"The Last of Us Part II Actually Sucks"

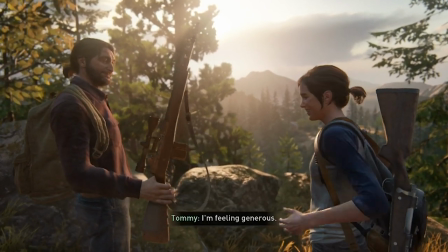1446s
That being said, I think the flashbacks in this part of the game are my favorite bits of it.
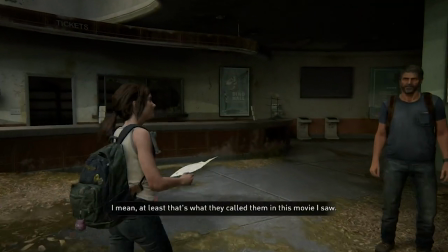1451s
It just feels like classic sequel stuff, you know, and a nice reminder of when the characters in this series had more life to them.
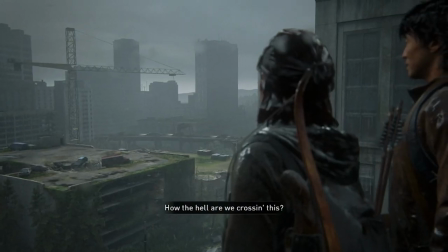1456s
Well, figuratively, and also literally. There is one part later in the main plot that almost got interesting, though.
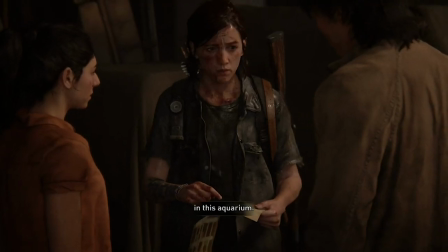1462s
From her first proper victim off the hit list, Ellie finally gets a solid lead on the location of Abby, the dirty girl who did the dirty deed of killing Joel.
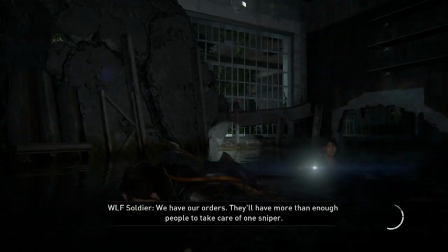1469s
Partway there, however, some wolves hear on the radio about some sniper at the marina, who is pretty obviously Tommy.
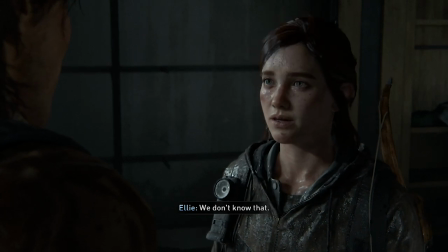1476s
Jesse wants to go to the marina to save Tommy, but Ellie wants to stay the course and find Abby, giving some rather half-assed excuses for doing so.
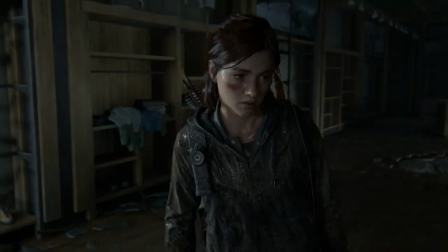1483s
So the two split up, Jesse going to help Tommy and Ellie going after Abby alone. Wow, thought I. Alright.
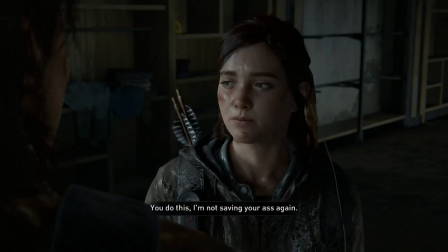1488s
Some true colors being shown. Revenge maybe clouding Ellie's mind a bit too much. Putting those she cares about at risk.
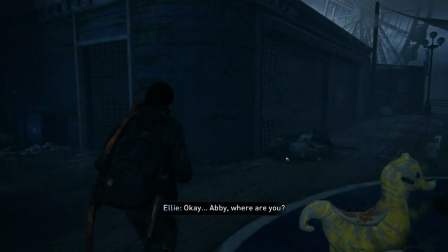1494s
Alright, interesting. But then Ellie gets to the aquarium where Abby's supposed to be, and then Jesse and Tommy just show up perfectly fine.
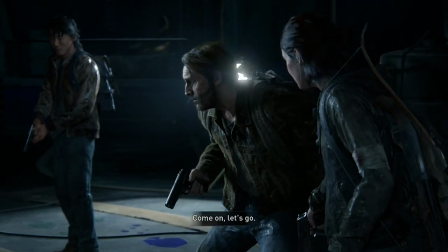1501s
Oh. Guess Ellie made the right choice then? Doesn't seem like she's very happy about it, though.
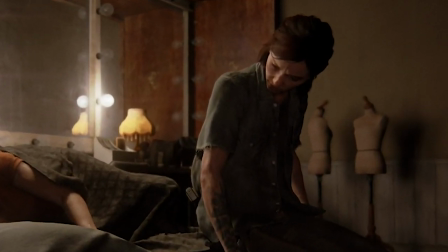1506s
Maybe it's because she realizes all her character has been sandpapered down.
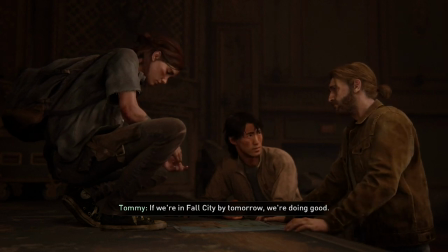1509s
At this point in the story, all the characters present are wearying of chasing geese and also worrying about Dina's health as the pregnancy progresses.
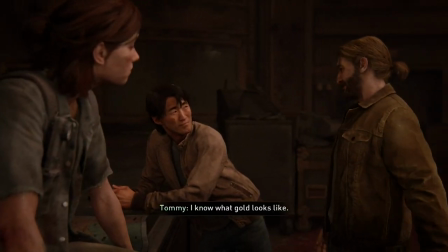1516s
A decision is made to take what little victory they have in killing most of the murder group and heading on back down to Jackson.
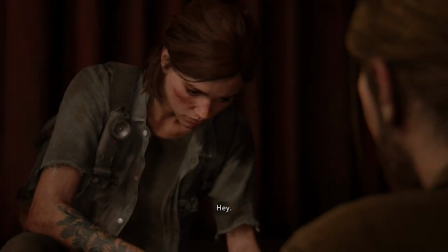1521s
And though she seems the most reluctant of the group to leave, even Ellie agrees it's probably the best move.
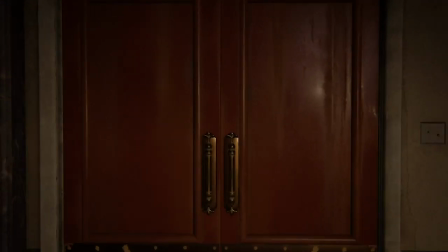1526s
But right as the plans are made, someone breaks into the theater they've been hiding out in. And Ellie rushes out to find none other than Abby, materialized out of the ether and mad as hell.
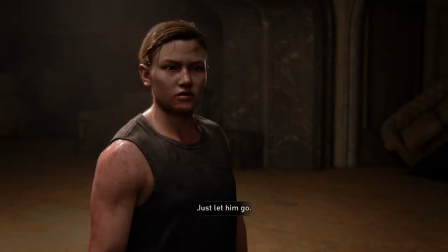1535s
Jesse dies. Shame. And Ellie and Abby are finally face to face. Tensions run high.
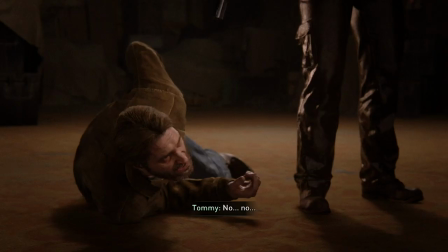1541s
Jesse's dead. Tommy has a gun to his head.
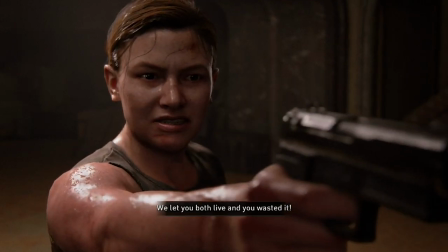1543s
No one's sure what's going to happen. the climax is coming, but then all of a sudden, the scene stops.
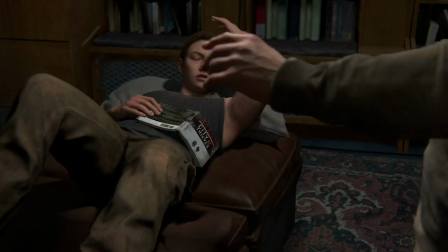1551s
Then the game flashes back a few days, and suddenly you're playing as Abby instead, over the same timetable as Ellie, basically stopping the scene to say, this is how Abby got here.
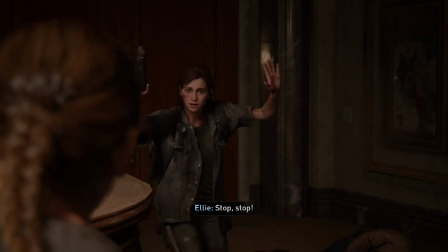1559s
It's that abrupt. Like, what even is pacing? You get to a climactic moment in Ellie's story, and you just turn around and talk about something else?
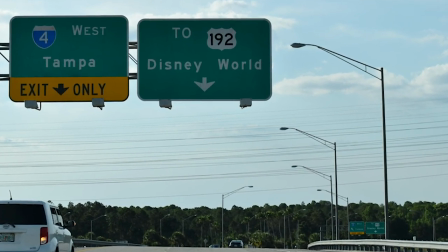1568s
This is being in the car for eight hours and finally seeing the off ramp for Disneyland, when Daddy Druckmann slams on the brakes and says, we're gonna turn around and do the drive all over again,
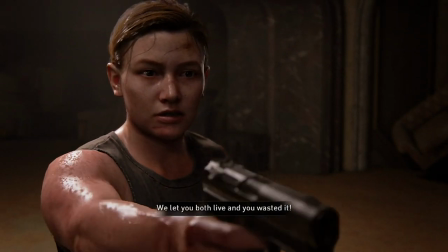1578s
but this time the neighbors are gonna drive you. It's not even like a television cliffhanger in which it's all, ooh, come back next episode, because at least the next episode carries the momentum.
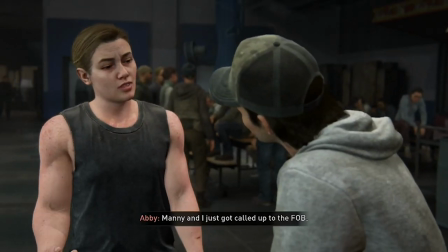1587s
The switch to Abbey outright feels like the game's stopping near the end of one story and starting a completely new one, and it grinds what admittedly little momentum the game has to a halt.
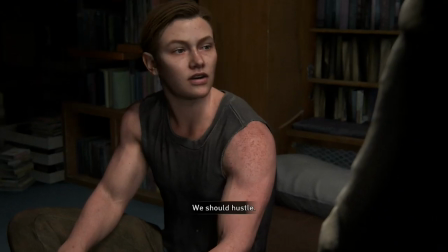1596s
If the two plots were better interwoven, perhaps I could forgive it, but it's so abrupt and transitions so clumsily, it just feels like the game is screwing with you in the worst possible way.
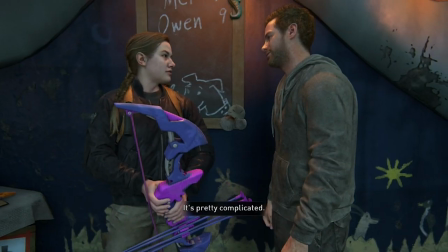1605s
This next act of the game feels like it's prequelizing the act that came before, exploring all the characters from the Joel murder mob that Ellie systematically tracks down and kills.
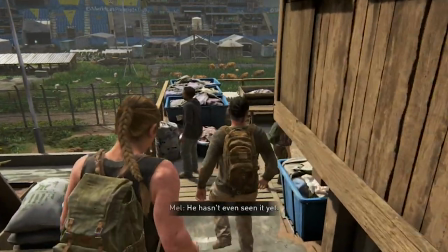1614s
Like, the first thing you do after the switch is very slowly walk around a huge football stadium talking to a bunch of characters we've already killed back in Ellie's story.
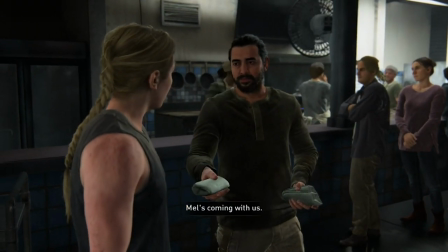1623s
With the way it's presented and how this leg of the narrative is portrayed, I'm just unclear what to take away from it.
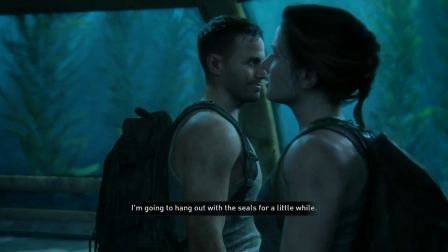1627s
Do you really need to spell out the hopes and dreams of all these characters I already killed for any reason other than making me feel like a bad person?
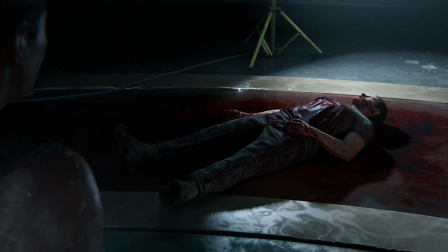1636s
Characters you killed, I should say, since I had no choice in the matter? Making me depressed isn't making your story deep.
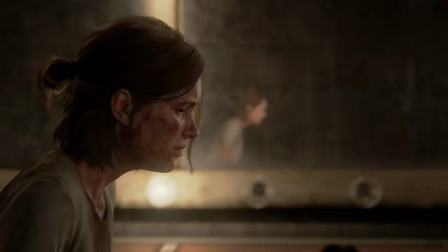1642s
Making Ellie out to be the bad guy doesn't subvert anything when it's been clear from the very beginning that she's been doing bad things.
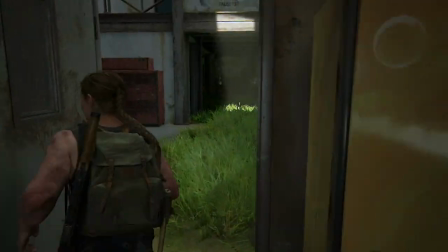1648s
Everyone here is a bad guy. It's such a sudden change of gears for the game to spin out its heels and ask you 9 hours into the game to invest in a largely unfamiliar cast,
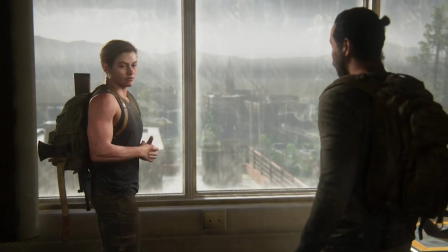1656s
especially when one of the characters is Abby.
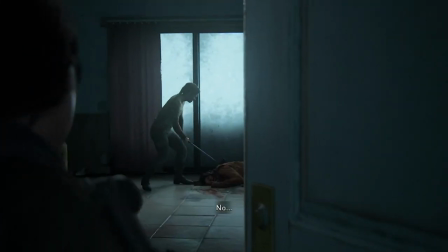1659s
It's practically impossible to sympathize with Abby after watching her very violently beat Joel to death as the first major event in the game, after Joel was nothing but helpful to her.
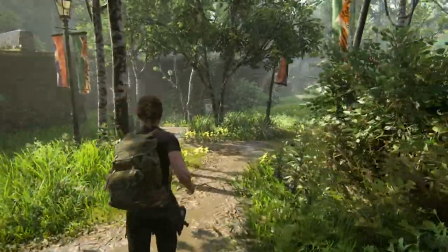1668s
And we're supposed to just roll with it? It's easily the most awkwardly handled narrative beat in the entire game, and trust me, that's saying something with this game.
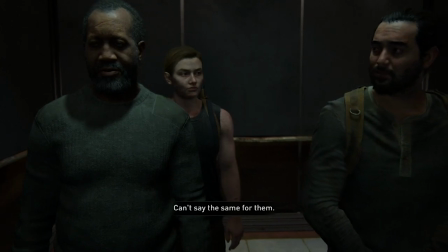1675s
Abby's act just feels like a slump from beginning to end.
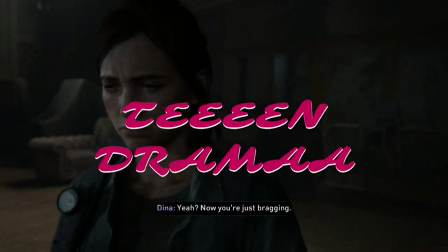1678s
I made a passing comment about how Ellie's story was full of teen drama, but there's no way around with Abby's story, it's mostly just teen drama.
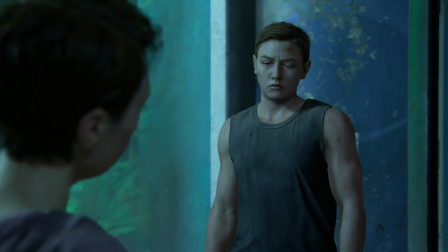1687s
Straight up, I don't like you hanging out with your ex. I still have feelings for you, type stuff.
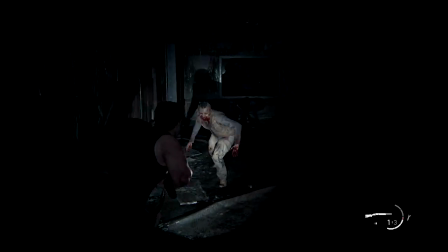1693s
And it feels so at odds with so much of the story.